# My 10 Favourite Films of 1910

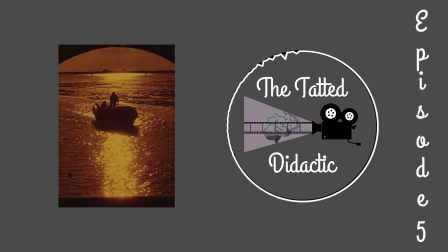If you want a trip to the past, seeing stuff like the simple rowing shots can be enough, and I honestly would have still liked it. But the fact that this film is so gorgeous makes it one of the highlights and one of my favorites of this year.
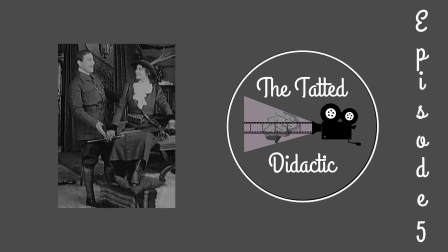My number two is The Oval Portrait, a French film directed by Léonce Perret. This is another one of the longer films here at 20 minutes, but this one is ahead of its time in terms of its narrative. It's a very early case of a psychological drama, and one where you could have more in depth interpretations of it.
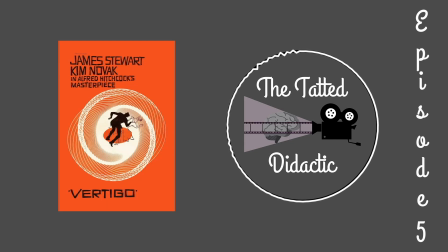It gets constantly compared to Vertigo, and for good reason.
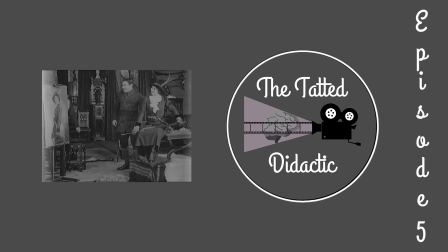A man is obsessed with his attractive wife and paints a portrait of her in a hunting outfit. Then they go hunting and he accidentally shoots her in the dumbest way possible. He then is filled with grief and has that constant urge to finish that painting. Of course, the vertical part has to come in, and he meets someone that looks exactly the same,
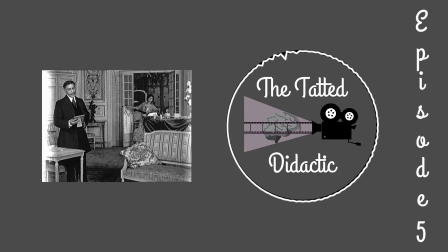which causes her to be rightfully creeped out at first when she finds out.
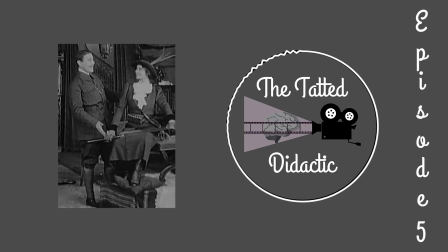It seems to go for this creepy ending by it being sort of happy, but it makes one wonder what all this means. It could be seen as a take on grief, but could it also be a case of a sort of trophy wife? He wants his type and not caring about who the person actually is, just as long as it's a person that looks very similar.
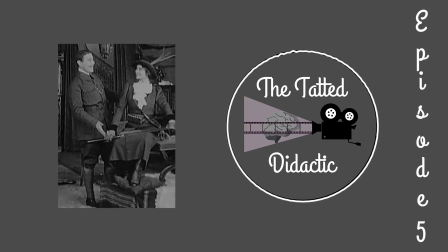You can go into this with similar approaches. This film also contains one of the better cases of framing, making sure you notice the architecture of the house,
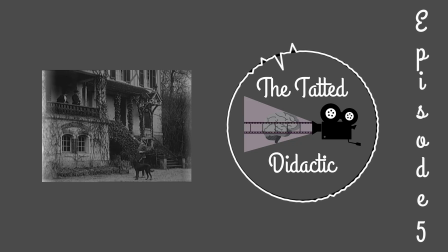the leaves on the poles, and the nearby trees that are missing their leaves.
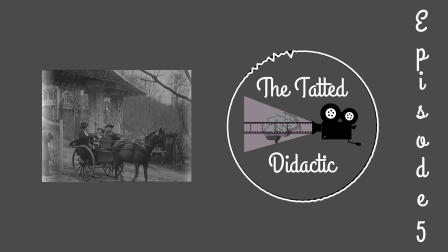There was a very impressive panning shot of the carriage going through the gate to the house and then going into the far distance of the road, with a dog following them, and the camera pans to make sure that they remain in that shot.
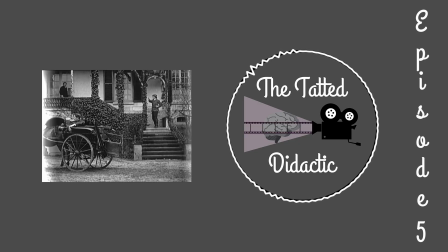After he shot her, he yelled for help by staying at the top of the staircase in the middle of the thirds on the right side, while the servant was in the middle of the thirds on the left side, and then there was a grass on the poles being in between. It's an aesthetically pleasing shot that would even work extremely well today,
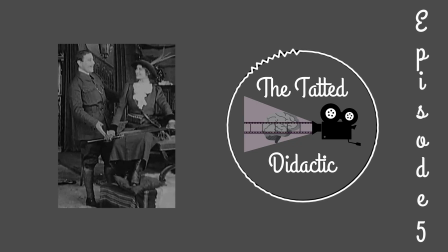both aesthetically and through its use of narrative, and makes for a wonderful combination.
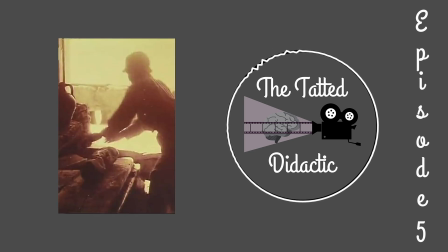And finally, my number one is The Clay Industry in Sicily, an Italian documentary directed by Piero Morelli. This is a similar case of the coal mining film, but although the industry seems more into the traditional method, and the products are more on the beautiful side at the end, it's quite effective propaganda.
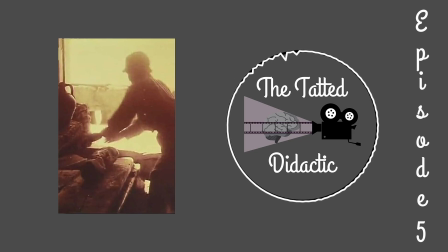It can make you ignore the heavy part and think that it's hard work that pays off to make such beautiful products, and I can totally understand why one would think that. But for the people that look at the mining part and how it gets ignored, it teaches an important lesson in that regard as well.
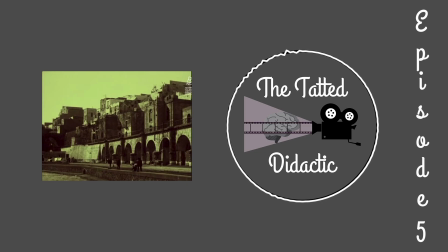It opens with some great establishing shots before the labor part comes in, which is an interesting approach in showing what a beautiful place they tend to live in.
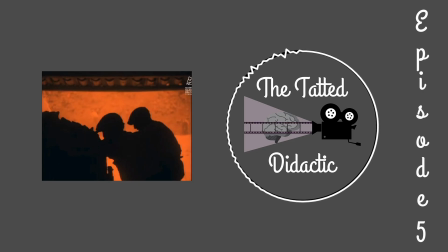As they carry the clay on the carts, it honestly kind of feels like a film noir. The lighting, even though it's made naturally, is fantastic. They are just shadows, yet you could see the lights behind them, and the tinting makes this even more noticeable.
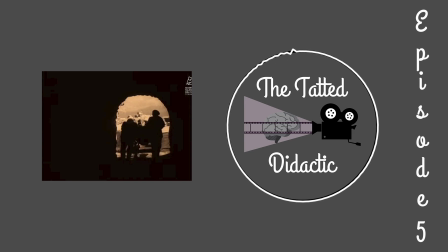The automatic carts look great through a historical perspective, but as they leave the cave and go into the outdoors, it feels like they are now entering the light, meaning that they are entering the next step as it immediately cuts to them removing the raw clay rock from the cart.
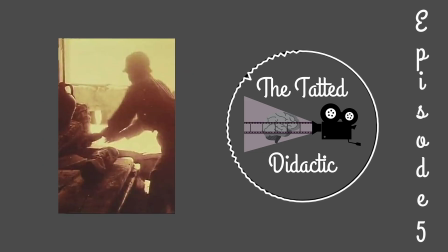It then shows even more exploitation of both styles. A child is actually working, and he smacks the butt of a donkey for it to go in a circular motion. The second half then goes into the artistic output of this. There are people making vases, using the same techniques we see today.
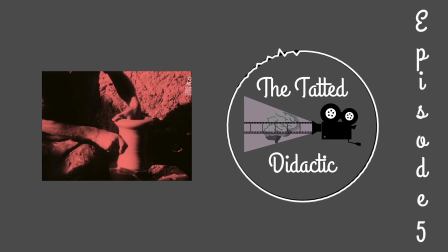You think someone working in that job would be more fulfilling, but on another shot it zooms out and you realize,
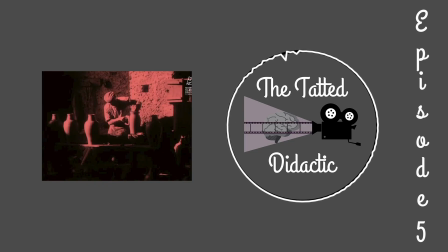wait a minute, all of these vases are literally exactly the same. His labor is just as repetitive as the rest of the staff.
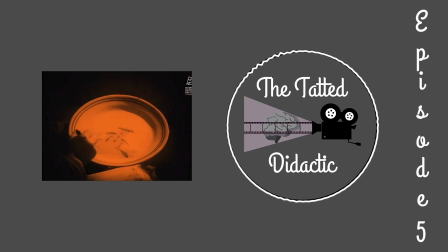This even shows it well in the final step. People do decorative plates by painting on them or more patterned vases.
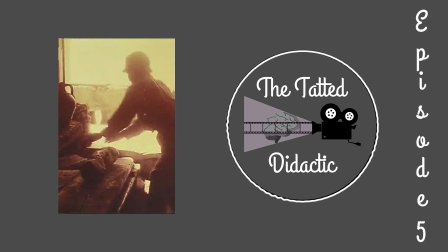No matter the segment of the industry, the more you realize how repetitive and borderline exploitative they can be.